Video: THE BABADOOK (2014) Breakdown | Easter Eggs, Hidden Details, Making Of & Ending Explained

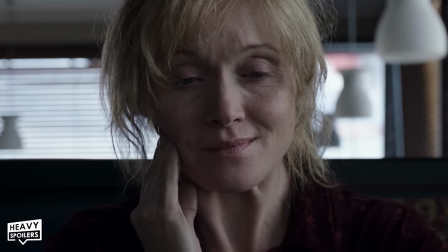Emilia also gets a pain in her jaw likely caused by constantly clenching it and later on this leads to her ripping out her tooth.
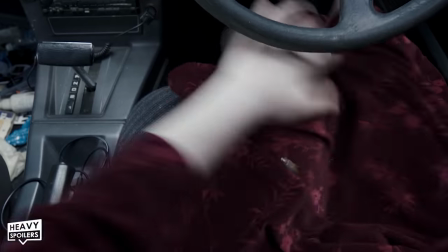Bugs crawl all over her and on the phone book and she witnesses the babaduck crawling on the car.
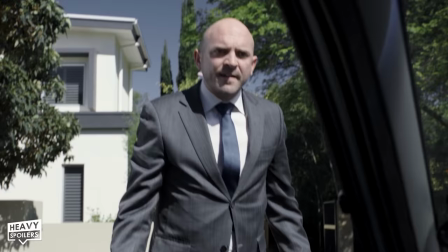This causes her to crash it but she drives away further shedding her responsibilities.
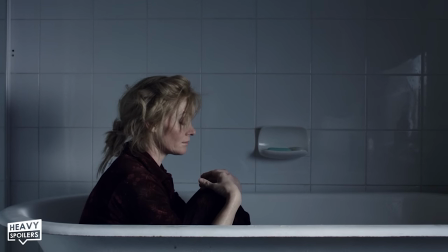Sitting in the bathtub these are often seen as spaces to be alone and Samuel says that he can call his auntie.
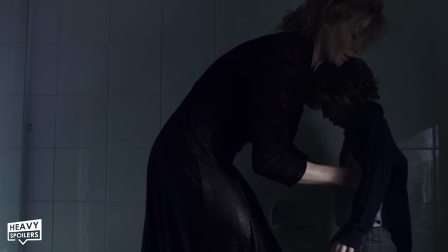She's clearly having a nervous breakdown though and she ends up picking Samuel up and putting him in with her.
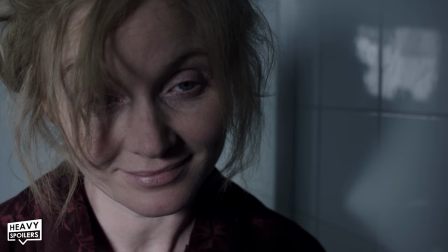There's a really dark subtext to the entire thing with the character symbolically drowning from what's happening around her.
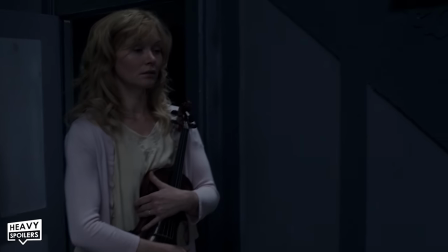She ticks all the boxes of an abusive controlling parent and stops Sam reaching out to get help from others.
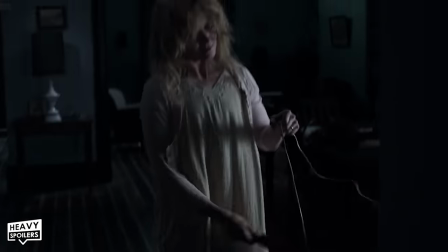She takes the batteries out of the phone and also cuts the lines severing any ties that he has to the outside world.
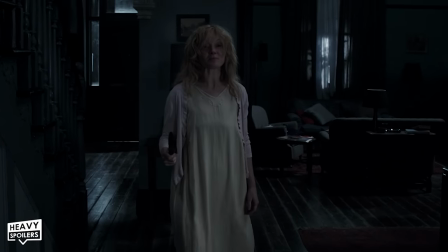Wielding a knife there's clear allusions to Psycho with her dress being similar to what Norman Bates wore when he thought he was his mother.
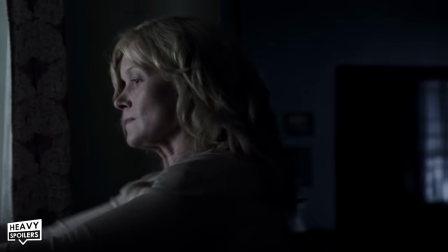She further barricades the door and closes all the windows and forces him to have even more pills.
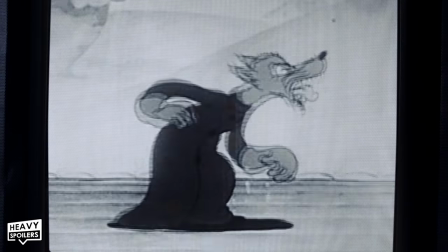Sitting watching cartoons this depicts a wolf putting on sheeps clothing much like how she gives the appearance of an easy going pleasant woman.
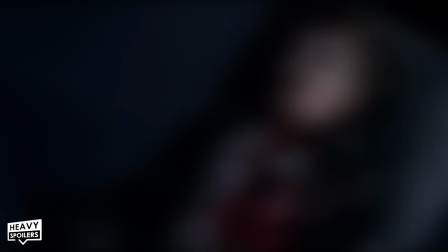You see as she imagines Samuel dead and even the dog doesn't like her anymore.
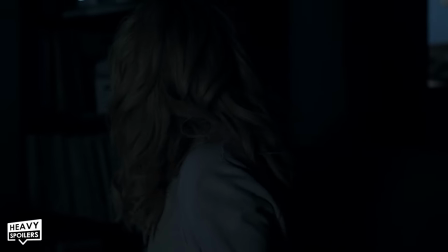The house really takes on a dark depressing tone at this point representing the mental state that Amelia now has.
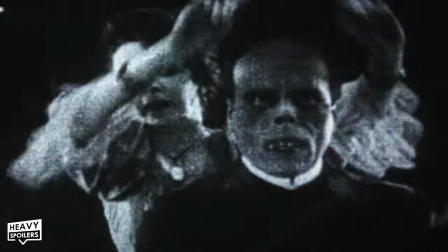We also see clips of fandom of the opera giving an idea of the horror finally being unveiled.
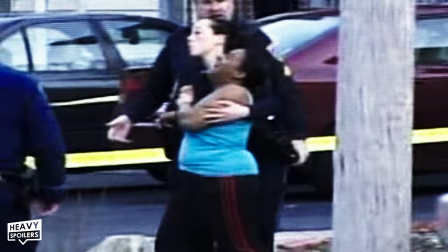We see news reports about a woman who murdered her child and this fully portrays her deepest and darkest thoughts.
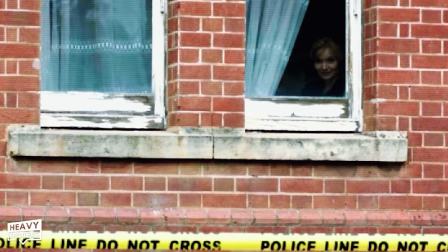She imagines herself sitting in the window looking on and it's arguably one of the most creepiest scenes in the movie.
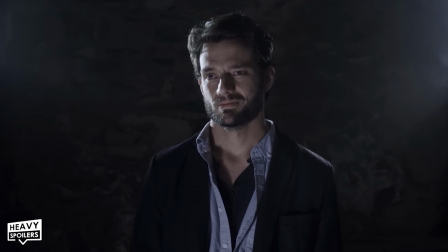Travelling into the basement we see Oscar in his suit and he tells her that she has to go and bring him the boy.
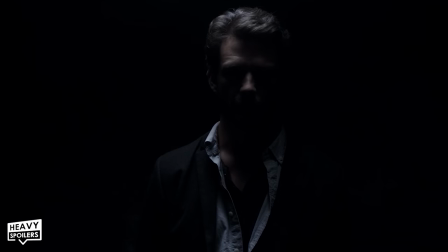At this point though Amelia makes a stand rather staying with the idea that killing her someone will bring them together.
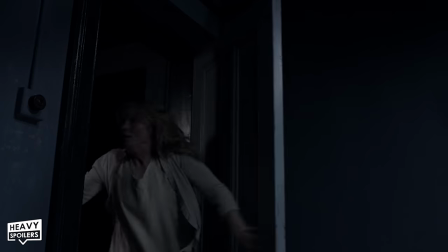Running up the stairs we see as the Babadook comes in the room dropping items off the coat that we saw before.
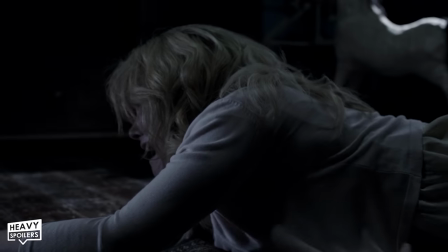This includes the hat which slums down the chimney before Oscar's old coats dropped onto the floor.
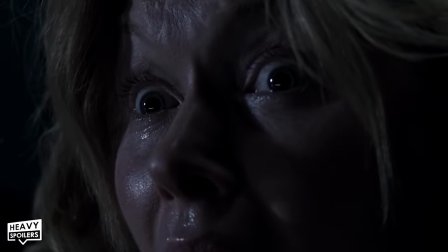From this point the Babadook takes over Amelia and then she ends up killing their little dog.
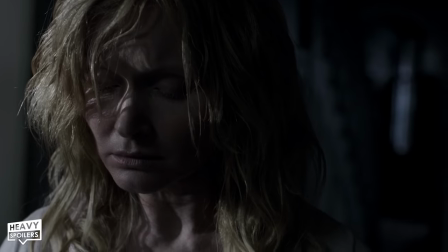Probably the most disturbing scene in the entire film and I think this might put a lot of people off her for good.
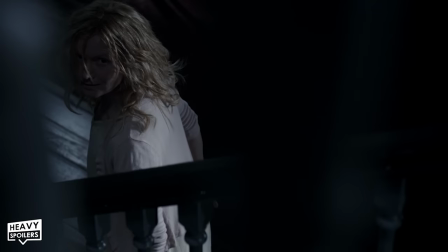The movie definitely has this tone where it can be a difficult watch at times and seeing her clearly abuse Samuel doesn't exactly make her likeable.
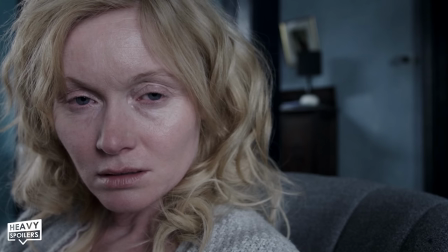This further gives the idea that Samuels protections are now missing because the only one in the house on his side is now gone.
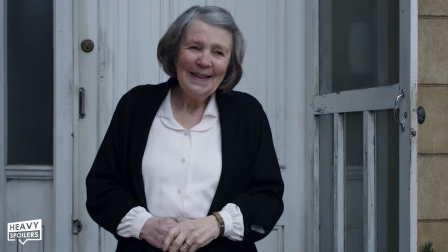Unlike a lot of other horror films though all of the human characters live which is something that rarely happens in this genre.
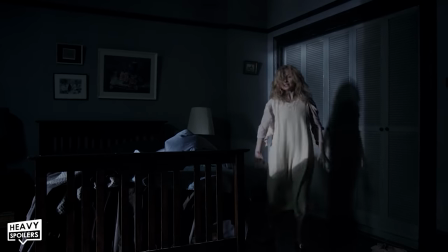Banging on his door she ends up entering the room and she stands like how the drawing did all the way back in the pop up book.
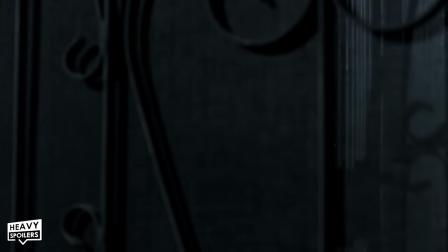Chase through the house, Samuel fights back and at this point Mrs Roach knocks on the door and offers some kind words.
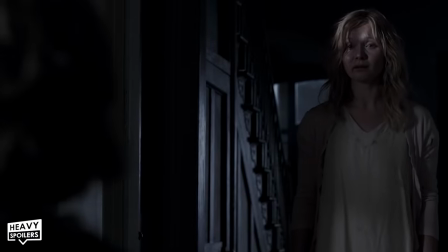This changes Amelia round and it shows how even showing some form of support can make all the difference.
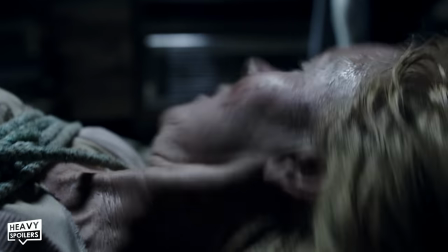However it's not too long before the darker forces come out and after a fight with Samuel he ends up tying her up in the basement.
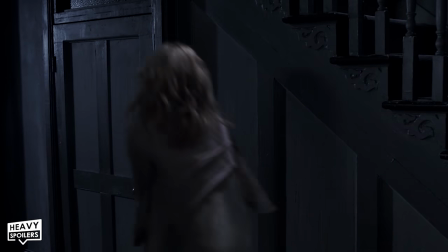This is repeated later on when they finally restrain the Babadook and it does show the similarities that the pair share.
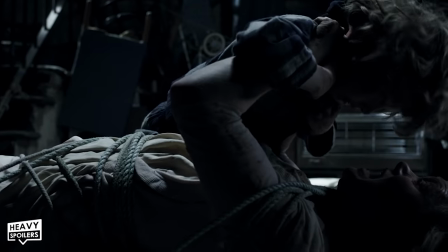She tries to strangle Samuel but him lovingly touching her causes her to vomit up black goo instead.
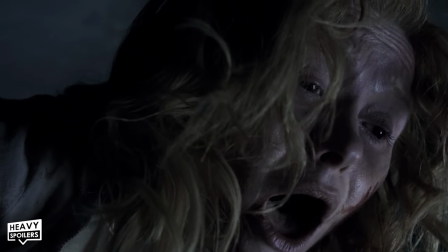I think this yet again represents how loving and caring can be used as a way to help people going through mental struggles.
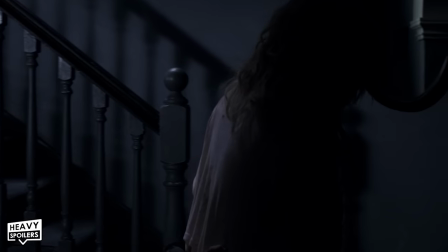However as Sam says you can't get rid of the Babadook and at this point he's pulled up into the bedroom.
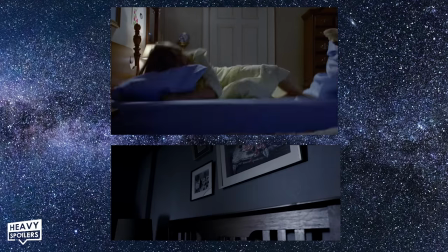Repeatedly thrown against the wall, the bed then rocks similar to the Exorcist and it's Possible a levitation scene from before was also a nod to that as well.
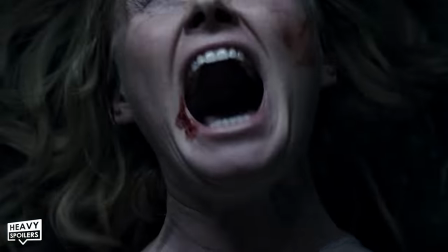Both films have the idea of possession and it could be the creative team giving nods to that film.
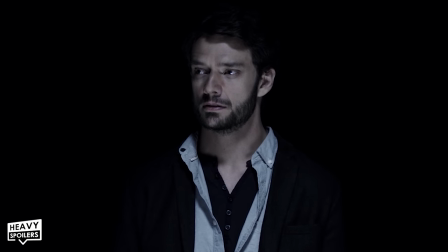Once more seeing Oscar she witnesses his death again before finally confronting the creature and calling it nothing.
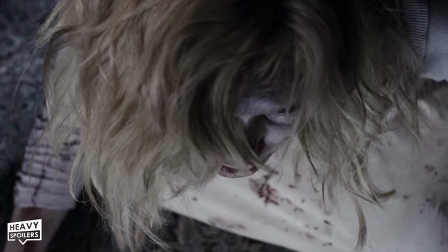Now if you recognise the sound effects here then this is because they use elements of Motaro from Mortal Kombat 3.
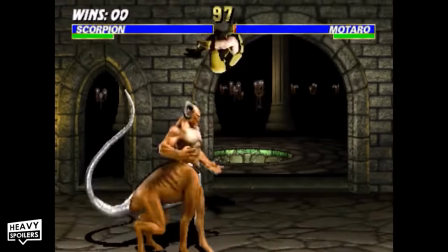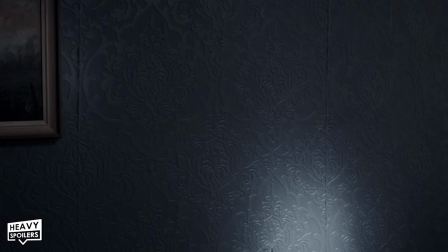The creature then starts growling and they use the dragon growl effect sound effects from Warcraft 2.